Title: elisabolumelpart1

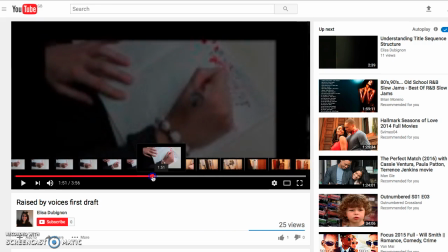736s
I think to improve this bit, shorten the handwriting scene, and make it a bit more snappy.
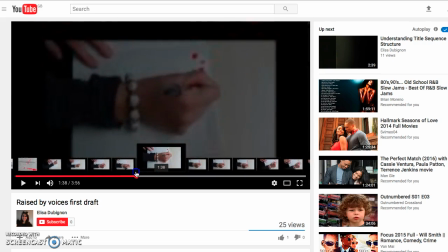743s
So it's like going from lots of different positions. You know, look how it looks like this, but the camera's moving lots of different places.
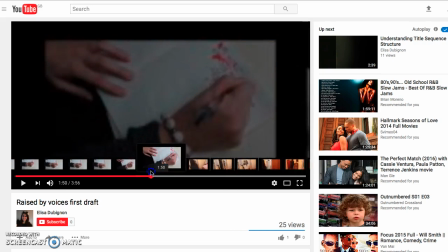751s
Sort this bit out between when she stops writing and when she gets up and walks off.
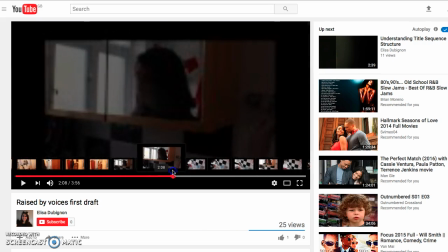756s
And this bit with Bolu, it's just appearing there.
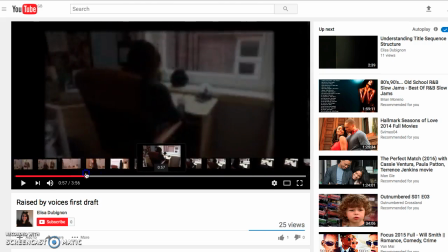761s
We haven't heard any voices or anything, so you definitely need some whispering going on.
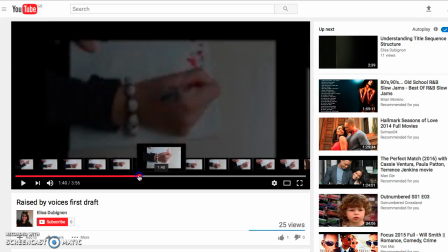766s
If it's raised by voices, some whispering going on. Maybe when she starts writing, we can hear whispering in the background.
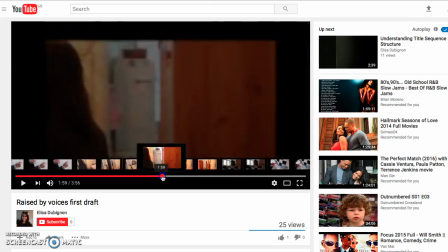775s
That might make it a little bit more disturbing. This whole final sequence doesn't really work, I don't think.
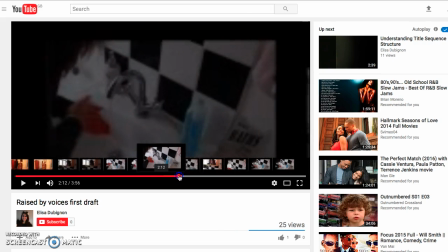783s
So I think maybe she looks up and then
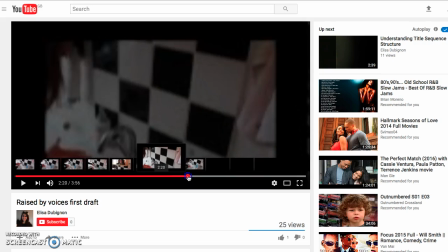790s
you need to have her washing her face here, and then she looks back and then Bolu's gone.
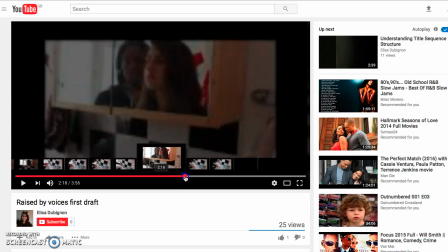797s
So that's the whole point, isn't it? Because Bolu appears. So first of all, Bolu's not there.
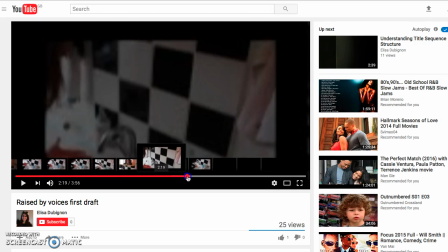802s
Bolu appears, then you wash your face again, look up, and she's not there anymore.
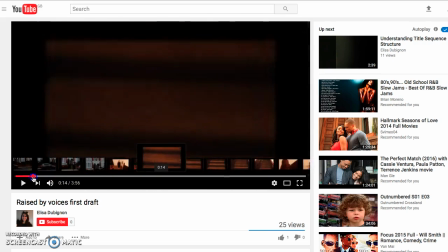808s
Okay? And in terms of where the title should appear, I think, you know, going up the stairs is a good place to have the titles, like they can be on the stairs maybe.
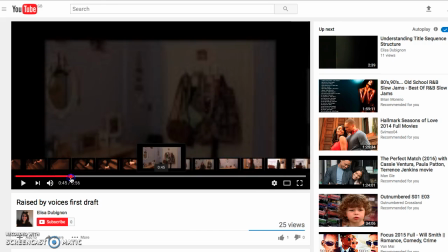818s
Here, as Alyssa
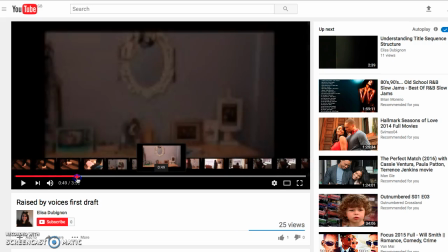822s
walks past Melanie, and then coming into the room, this just feels a bit like a wasted shot.
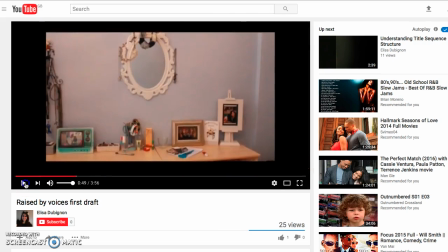828s
Hang on, this bit.
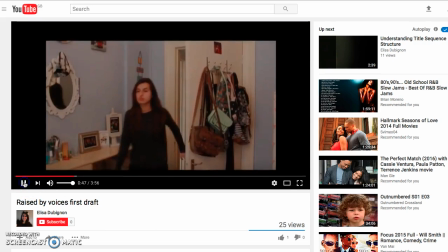833s
It just feels odd. Like, why is the camera here? What's going on there?
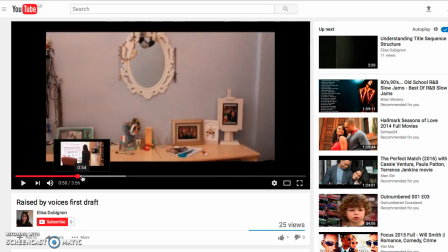839s
She should already be in shot, so I expect that shot to begin about like there.
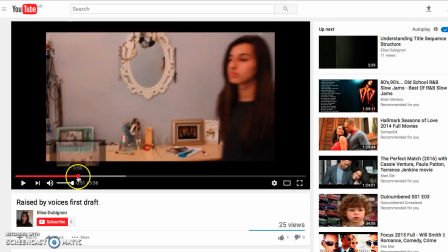848s
So the shot should really begin about there, and then